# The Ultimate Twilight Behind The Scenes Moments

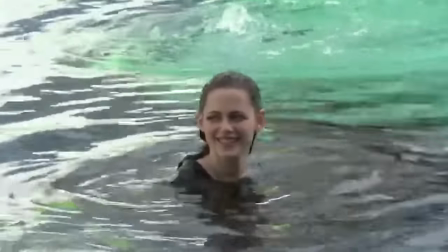12:34 Yeah, I like stunt work. Kind of scary though.
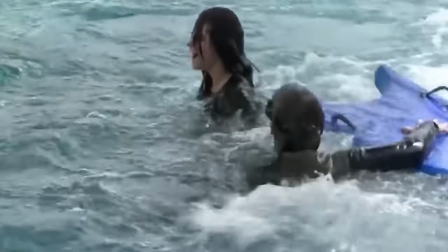12:36 To give the appearance as if she was drowning, he asked Kristen to put weights in her pockets to allow herself to sink. With his experience from Harry Potter, Rob was making all the water work look like a piece of cake.
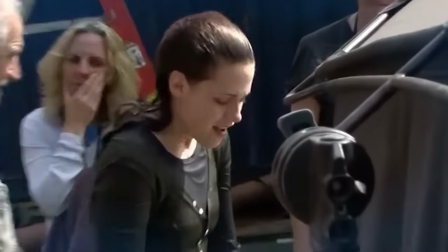12:48 So Chris was a little apprehensive as to why Kristen was finding it all a bit overwhelming.
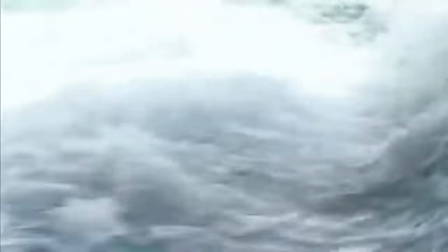12:53 But when he decided to suit up and try putting weights in his pockets as well, he realized that not only was Kristen right in being terrified, but Rob was superhuman for not feeling the same. I decided to go down there in a wetsuit, weighted down, and I started to panic.
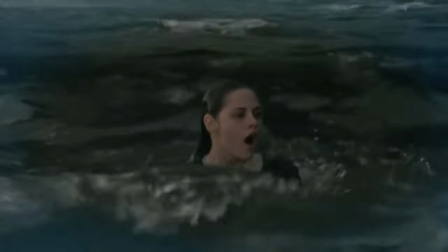13:07 In the end, it all worked out and looked amazing.
How was it? Awesome.
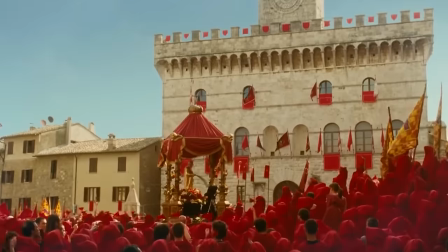13:14 Something else that turned out amazing in the film, the entire Italy sequence at the end, but it wasn't without a lot of work from everyone involved.
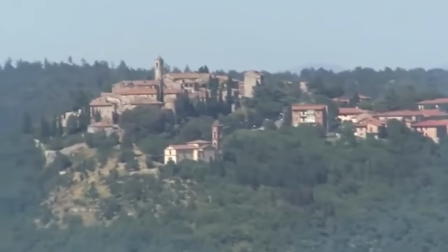13:22 Before even shooting, the production team went on a detailed tour of Tuscany and Lombardi in order to find the perfect location.
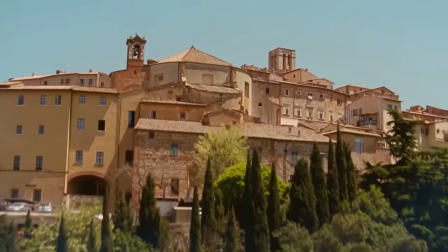13:30 Because they were looking to keep a more renaissance vibe, instead of a classic gothic vampire approach, they were very, very picky.
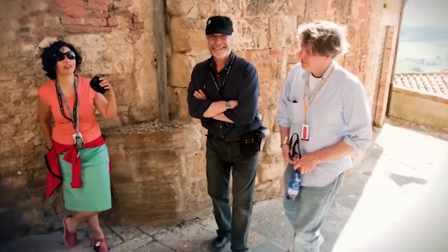13:37 The choice of Montepulciano was a sort of big discussion, and we really worked on that to get it right.
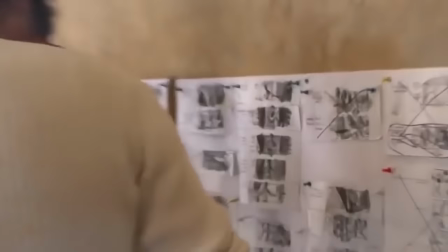13:44 Once they settled on a location, they were able to use it as inspiration for creating the inner workings of the Volturi lair in the studio.
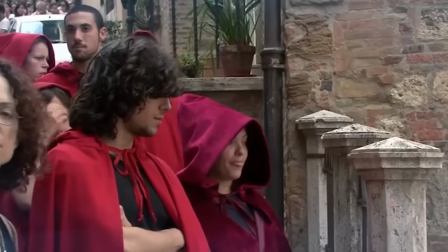13:51 The costume department also faced some challenges in Italy.
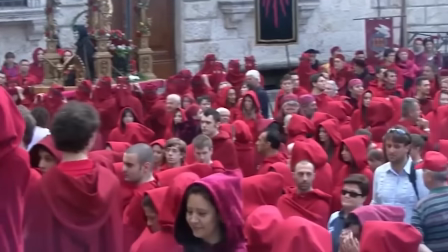13:55 They had to find a quick way to be able to put 700 extras in cloaks for the Volturi scene when they were originally asked for 350.
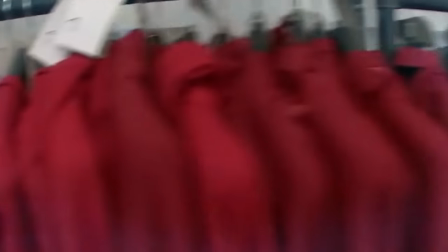14:03 It started off as 350, then it grew to 400, and then someone asked me, well, how many do you really think you can do?
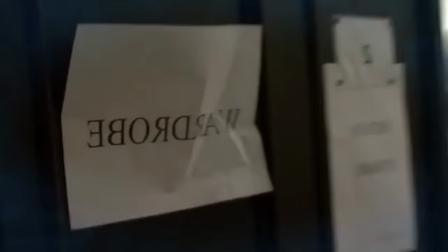14:10 That meant finding something that we could fit multiple body types. We came up with a simple formula, almost like one size fits all.
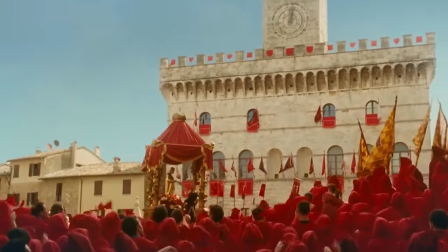14:17 It may have taken a lot of hard work, but that Italian sea of red was incomparable on screen.
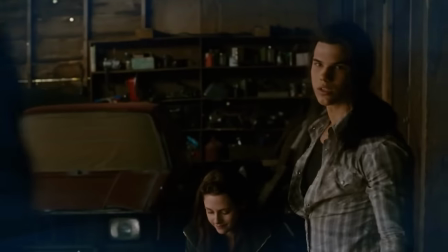14:24 Taylor Lautner's wardrobe also needed a little extra attention from the costume department in this film, even if he was shirtless for the majority of it.
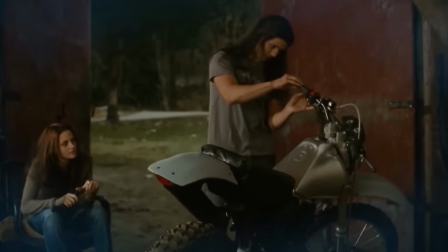14:31 In the novel, Jacob is supposed to have drastically changed from one moment to the next.
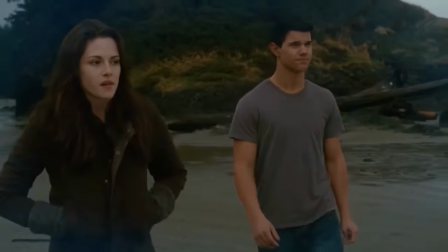14:36 Although Taylor did have a big transformation, they still had to make his appearance more exaggerated.
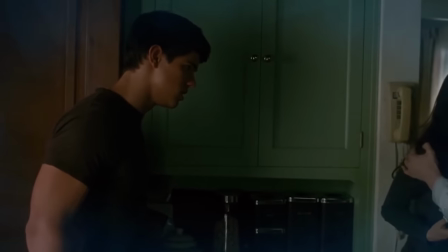14:42 We tailored all of the t-shirts he wore to make it seem like he was busting out of them. He also had lifts added to his shoes so he would tower over Bella.
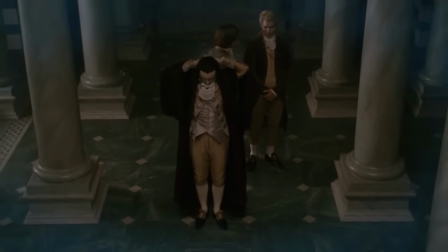14:51 There wasn't much room for improv in the Twilight films because of the franchise's complicated storyline,
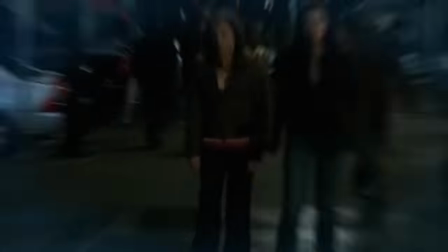14:56 but Anna Kendrick was able to show off her skills in this scene, with Bella outside of the movie theater. Her speech about zombies? Totally unscripted. Looks like Chris Weitz saw her improv potential even before she moved on to share her talents with the Pitch Perfect team.
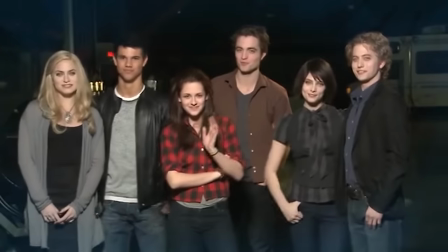15:11 And like, is this supposed to be a metaphor for consumerism?
It wasn't all wire tricks and near drownings for this cast.
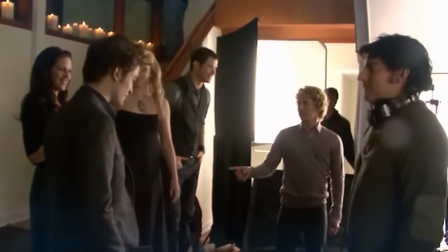15:18 Their chemistry and hilarious personalities led to some of these heartwarming bloopers on set.
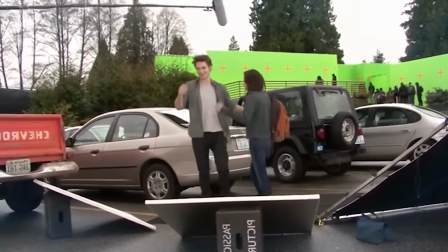15:23 But like many film sets, being a part of the New Moon cast did come with its own set of rules.
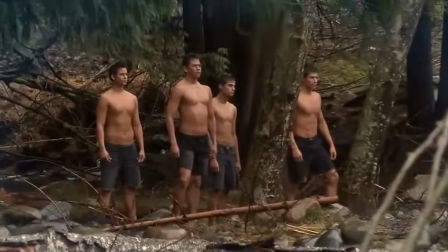15:28 For the second film, director Chris Weitz made sure that every actor cast as part of the Wolfpack could prove they held First Nation status.
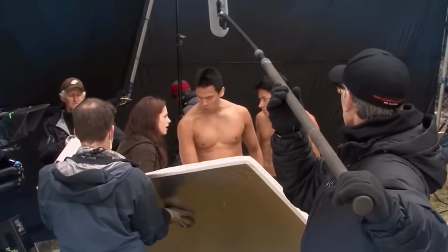15:36 He wanted to ensure he was representing the Quileutes properly.
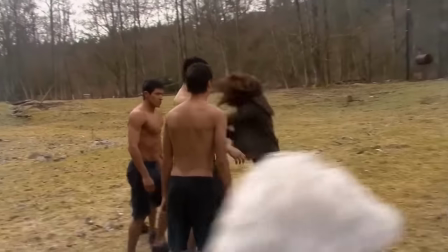15:39 Production designer David Brisbane even met with the Quileute Executive Council to make sure they were being as accurate as possible.
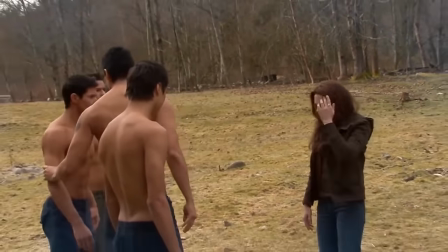15:46 Once those actors were cast, they were sent straight to what Chris termed Wolf Camp.
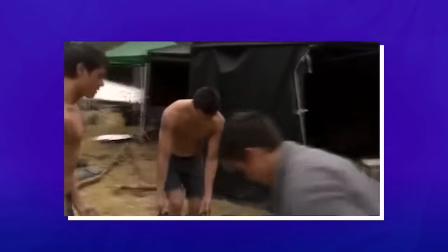15:51 It's here they were trained by professionals and were put on strict diets that had to follow.
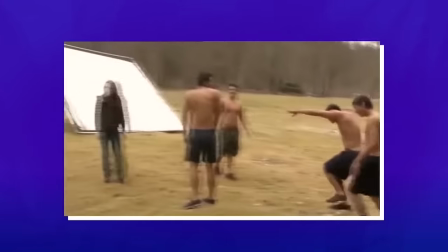15:56 Chaske Spencer, who played Sam, found the whole experience pretty rewarding. So what they did is he threw us into circuit training and muscle confusion workouts.
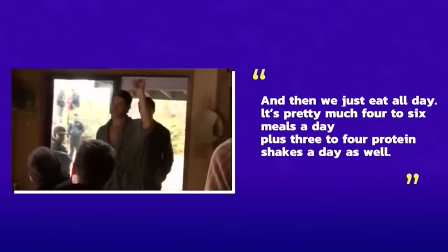16:04 And then we just eat all day. It's pretty much four to six meals a day, plus three to four protein shakes a day as well.
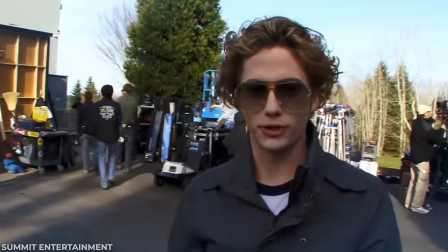16:10 We are shooting scene 106, and I knew that from memory.
The Twilight Saga Eclipse needed to be epic.
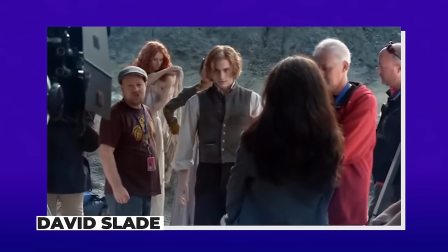16:18 Between its vampire battles and emotional love triangle, David Slade had to create the ultimate third part of the Twilight franchise.
It's such a different experience.
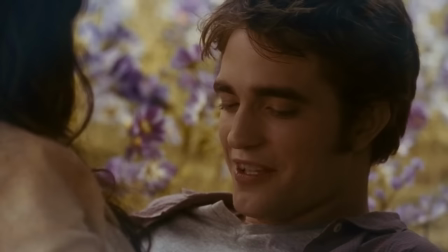16:29 In this behind-the-scenes look at the movie, you'll see that the cast and crew's love for Stephanie Meyer's story and a whole lot of hard work is what made it possible.
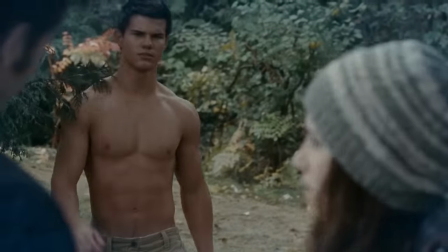16:38 Ready to see some groundbreaking CGI and what Taylor Lautner was really like off-camera?